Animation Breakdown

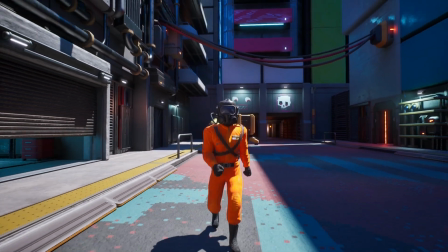Hello everybody. In this video I'll be taking a look at my animation project I've been developing for the past few months. Over the course of this project I created 8 different animations: walk, run, idle, death,
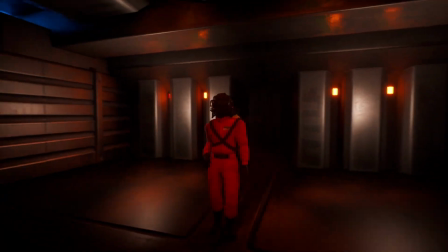stretch, look around, wave, and dance.
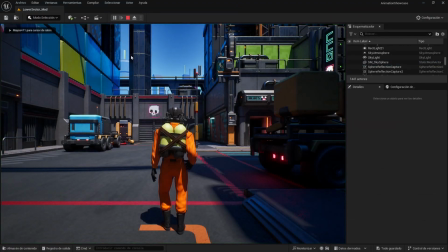In this video I'll show each of those in Engine, doing a breakdown of how I animated them,
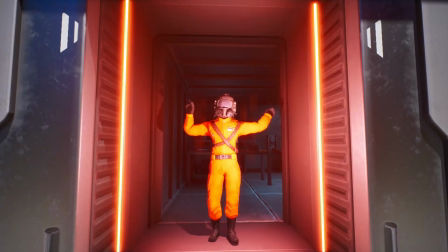reflecting on how I used animation principles, my opinion on the overall quality and consistency of the animations,
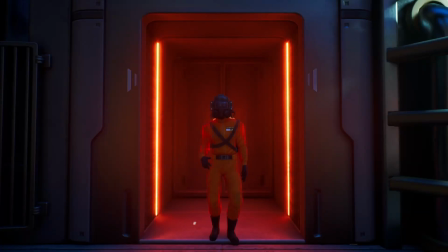and how I responded to feedback from critique sessions.
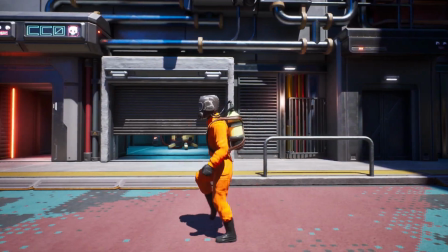The walk cycle was my first and most intensive cycle, built pose to pose using Richard Williams' reference.
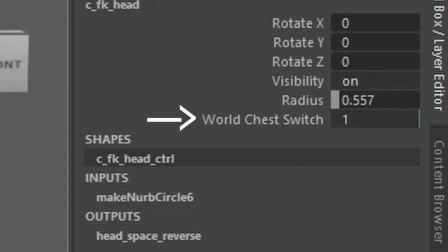During rigging I made a world chest space switch to lock the head independently of the chest movements,
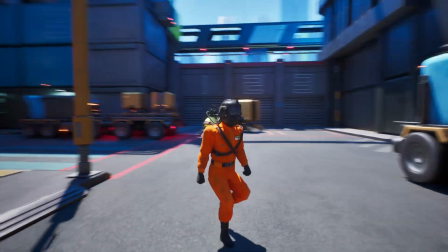and even studied my own backyard footage to perfect the weight shift and balance, and no, I will not be releasing that footage.
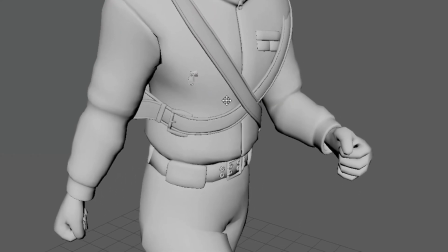Everything was built pose to pose with tons of back and forth refining, and you can totally feel that care in the movement.
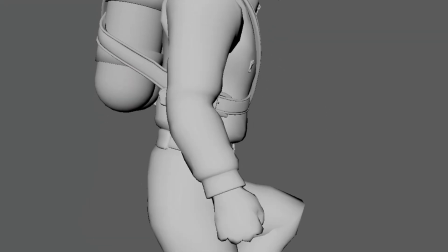Now let's talk flair. There's some real juicy arcs in the hands, and the leg timing straight out of Richard Williams' playbook.
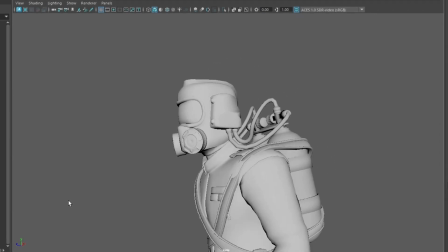The head bobs along for some sweet secondary action, and even the hands help to sell the walk.
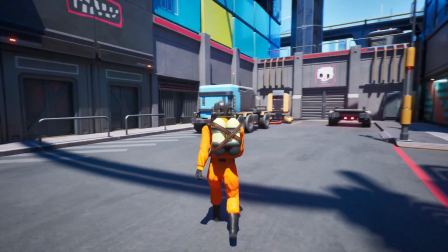You can feel the weight shifting as the character steps. It's got purpose, bounce, and ton of personality.
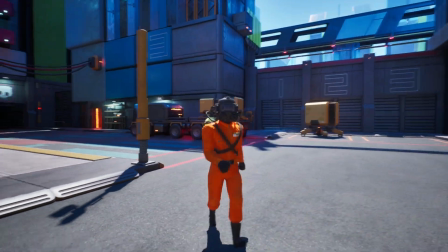Everything was built pose to pose with tons of back and forth refining, and you can totally feel that care in the movement.
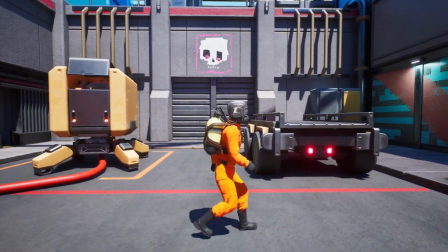The follow through on the arms adds a nice drag and snap. I am happy with how the arms and legs flow.
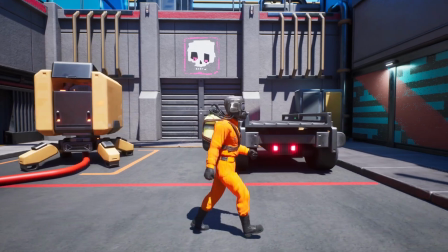Sticking to the principles and following the forearms through gave an appealing result, but I think the foot row could have been a bit smoother.
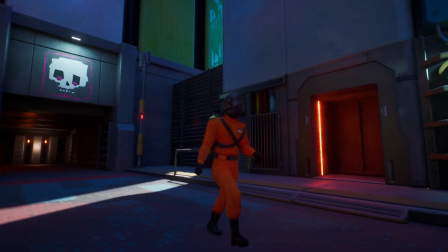I also think that there's potential for adding more character into the walk. It's true that I gave it a very sturdy and purposeful walk,
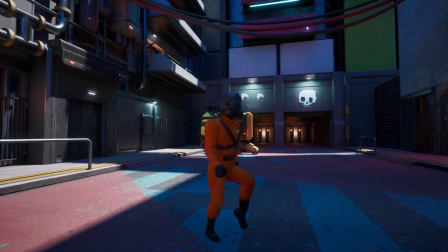however I did not really experiment and try different approaches to the cycle before I landed on this one, so there's definitely room for improvement there.
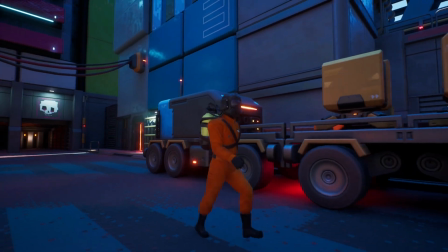For this walk animation I was told to add more hip movement and natural arm swing.
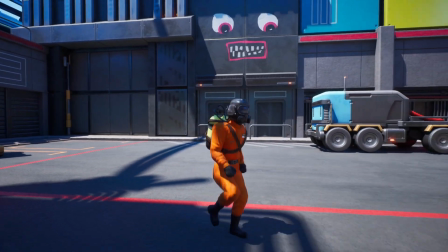After reviewing some references and going back with my colleagues, I tweaked the torso rotation and adjusted some spline curves to make the movement flow better.
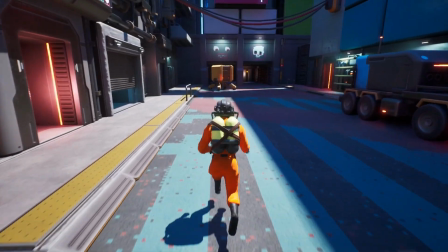The run animation was all about energy and pace.
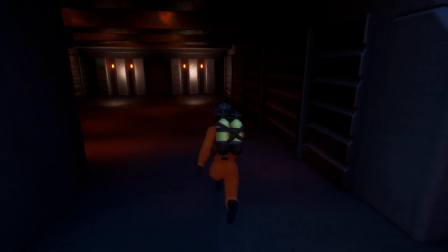Compared to the walk, I used more dynamic poses, leaned the body forward, and shortened the contact time to increase the feeling of speed.
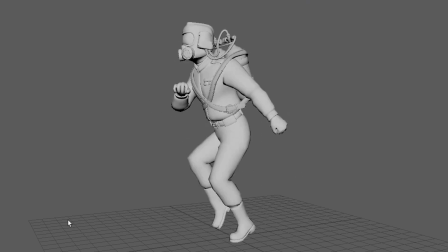I applied squash and stretch in the torso and overlapping motion in the arms.
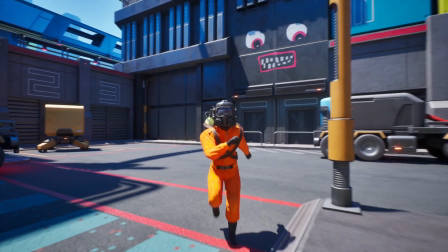The run cycle was a whole different beast. Fast, energetic, and packed with motion.
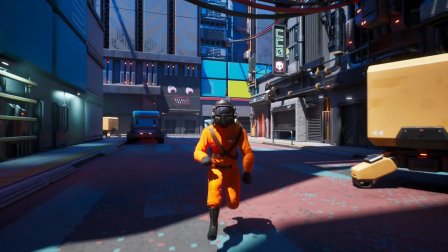The timing is super snappy to match the pace of the run,
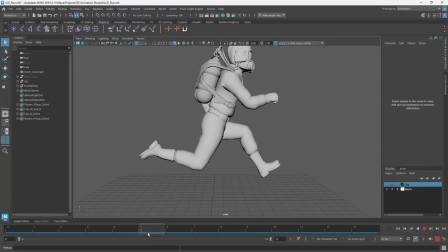and I pushed the exaggeration with those stretched out leg poses to keep it dynamic.
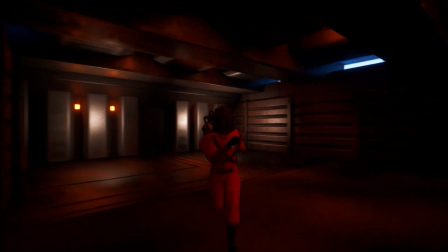I'll admit, the weight doesn't hit quite as well here.
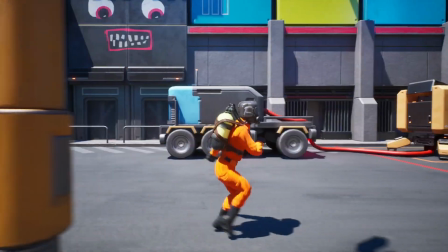The character's not fully committed to the run, but even with a few rough spots, it still looks pretty appealing and full of character.
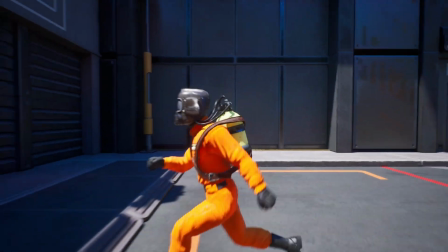It's turned out quite clean and loops nicely. I think it contrasts well with the walk animation and keeps consistency in style.
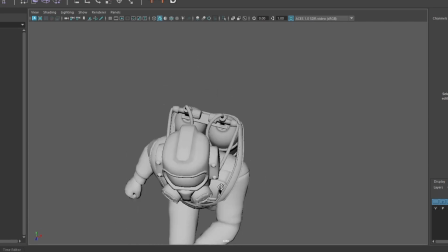Next time I would definitely look more into how to properly put weight into the steps of the character, and how to give it better timing,
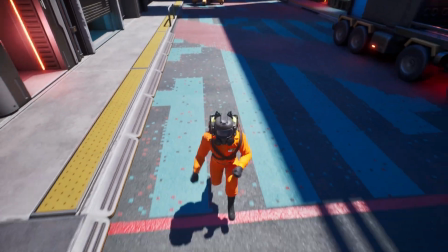as I heard that I could hold the up poses longer to give the character a nicer pace.
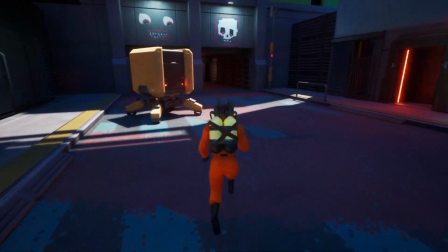The critique I got also mentioned holding up poses, so I'll probably do this next time.
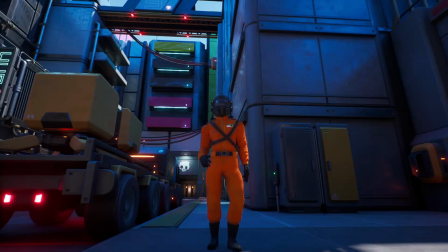This idle animation has calm, natural feel. The character breathes slowly with gentle movement in the shoulders, chest, and head.
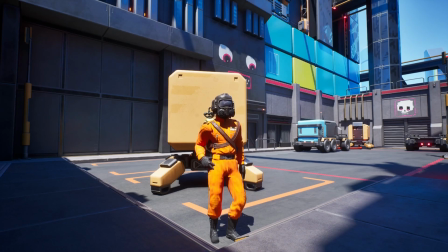The pose adds interest without feeling stiff, and the slow timing keeps the focus on the breathing.
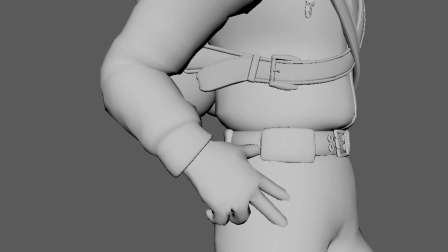One hand has slight sway while the other rests on the hip, adding subtle detail without being distracting.
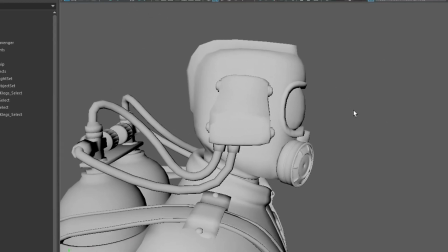The arcs and follow through help the motion feel smooth and alive.
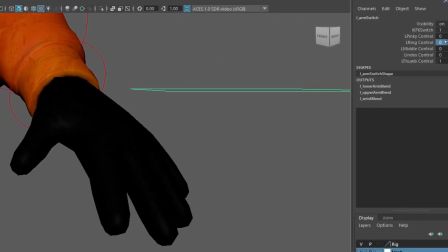That was also my first time properly animating fingers using the controls I set up, which worked really well.